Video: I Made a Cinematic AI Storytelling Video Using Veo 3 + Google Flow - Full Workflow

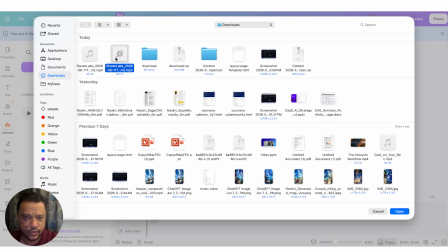8:05 Now what I will do, I will import the voiceover which I generated using ElevenLab.
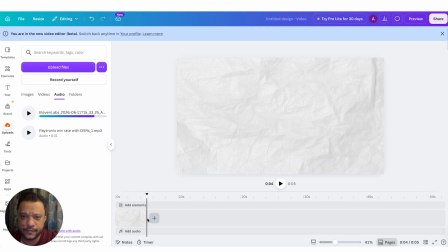8:11 I will put that voiceover inside a canvas. Let me stretch the duration which is needed. I will adjust the volume as well. So I'm going to add some background music. So for that, voiceover volume and background music volume should be adjusted.
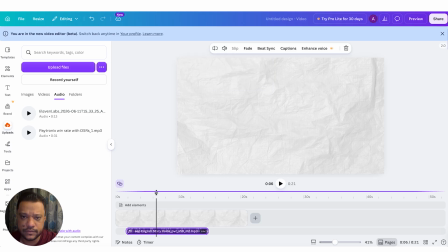8:31 Now I will import the all shots which are created for the scene one, and I will put them sequentially.
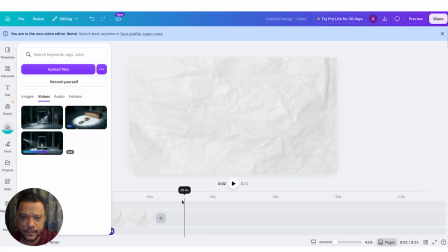8:38 So this will be my first shot, which I'm going to put.
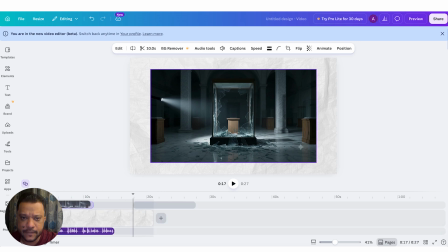8:45 So let me play.
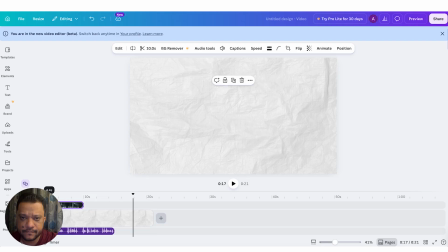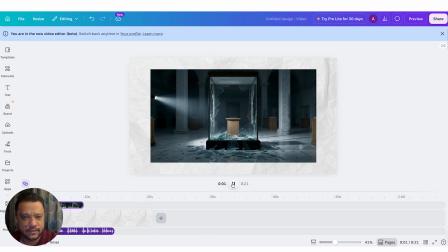8:53 Okay, this is coming out as expected.
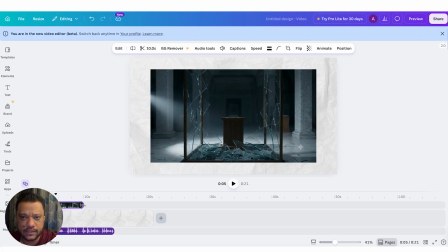8:55 Now I will shorten the duration of the video so that it will be arranged for the particular duration which is needed.
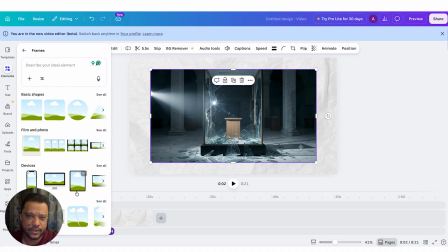9:04 And what I will do, I will add some frames, okay, for this. So I'm not going to add this video as is. I'm going to give it some
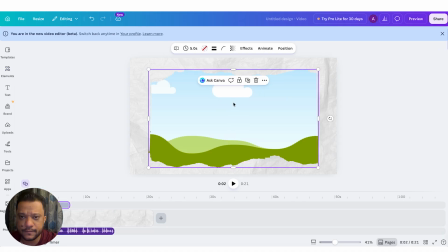9:14 textures which will create more essence of the overall criminal case.
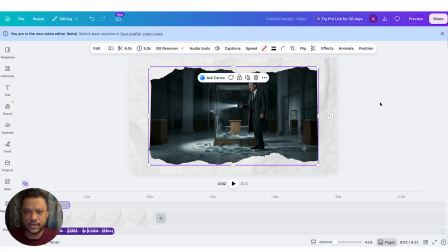9:22 Oh, so as you can see, my video outlines are looking like a paper over here, and this is looking like a file investigation.
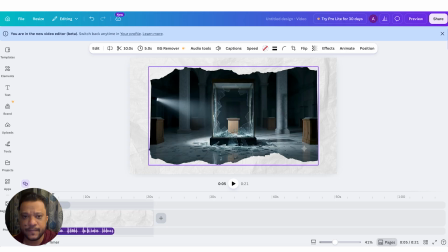9:31 Okay, so this is really setting up the overall mood for the video which is needed.
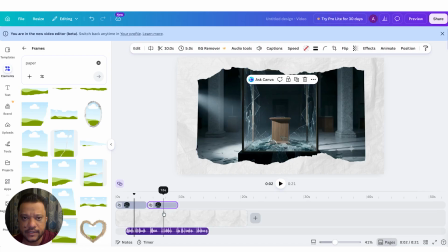9:40 I will just duplicate the scene, and what I will do is I'm going to add some elements over the video.
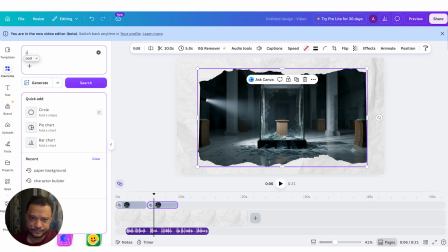9:48 Like I'm going to find out some
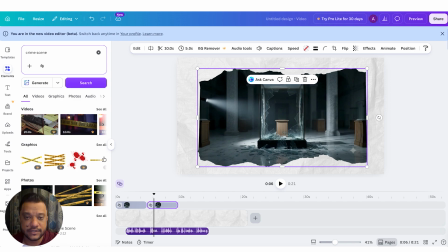9:54 So I'm going to find out some assets which are related to the crime scene.
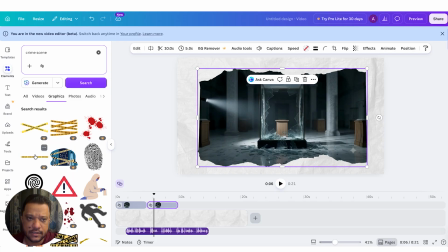9:59 So I just search a crime scene keyword, and as you can see, I got this,
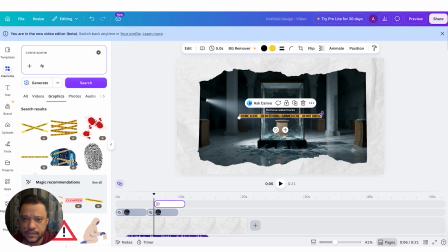10:08 uh, which is very much relevant to the crime scene. I will just import this strip and duplicate it and adjust it according to the overall canvas. So let me a little bit rotate it, okay, and adjust this.
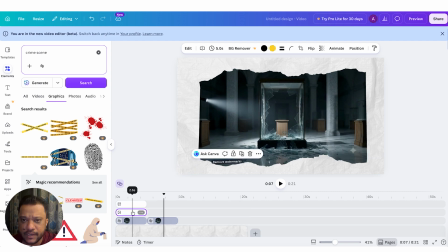10:28 So as you can see, video is also playing, and these elements are also visible, which are creating a nice canvas related to crime scene.
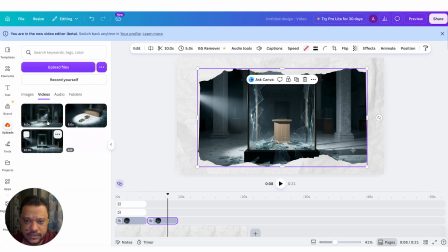10:40 Now I will duplicate the overall scene and just replace footages inside it.
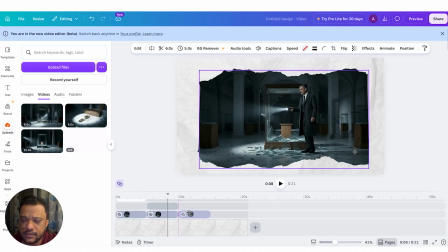10:48 So the overall texture of those videos will be the same.
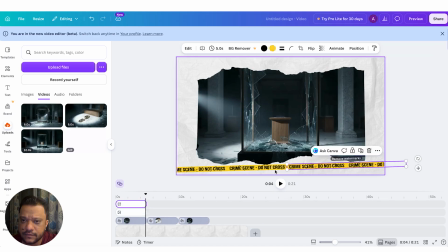10:53 I will just extend the length of those secondary elements which are needed
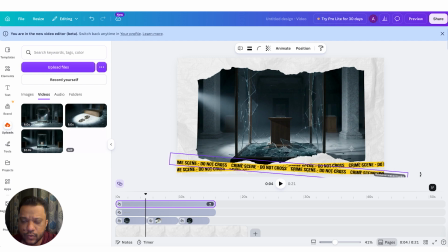11:02 throughout the scene, and just let me adjust one more so the scene will look good.
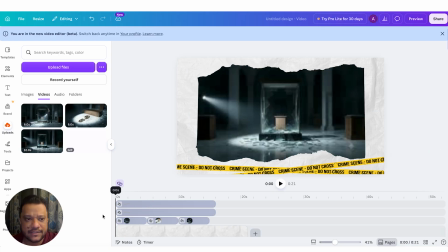11:13 Okay, now what I will do, I will add some animations to this.
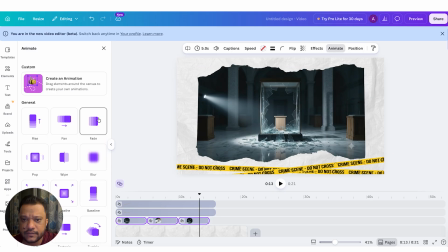11:18 Okay, so it will create a little bit dramatic effect. So as you can see, I have added the fade effect.
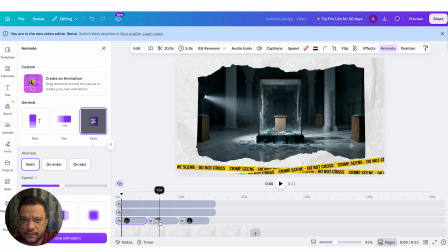11:24 Okay, so each scene will fade up and fade out at the start and the end.
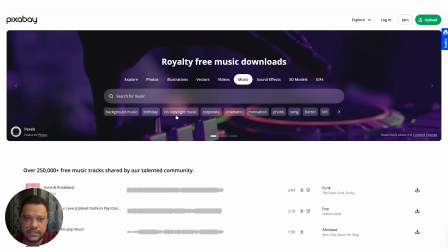11:29 Now let's add some background music, which is creating more suspense to the story.
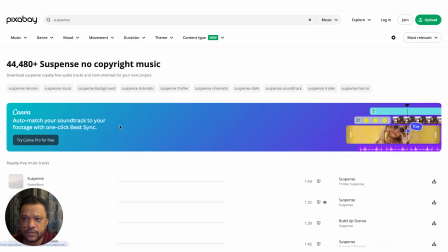11:36 So this music is looking good to me.
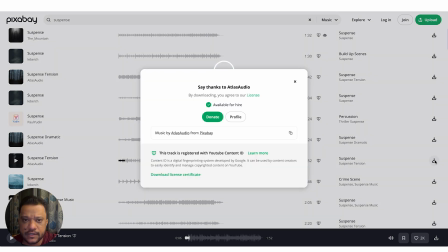11:38 I will just download it from the Pixabay where it is free, and I'm going to add this to my scene one.
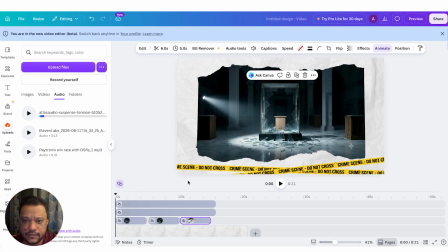11:46 Let me adjust the length of the music, and also
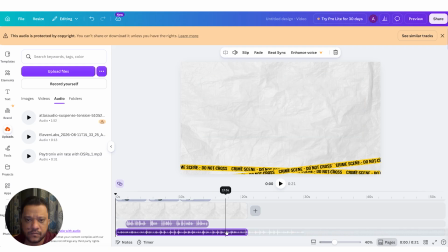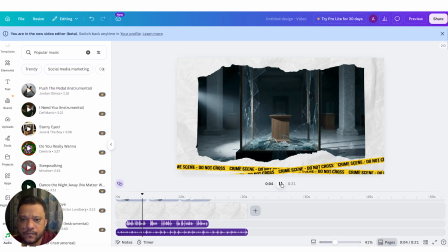11:59 The museum was locked, but the midnight diamond was gone. No alarms went off. okay.
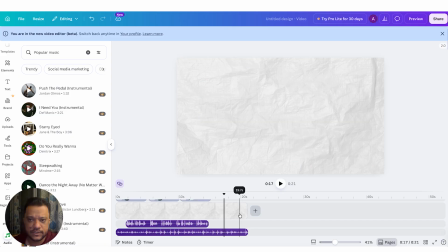12:04 So this sounds really good. Okay, with the voiceover.
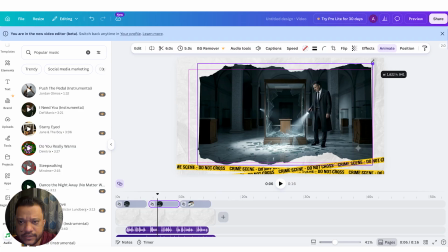12:09 Now let me do some smaller adjustment that will make my video look really good.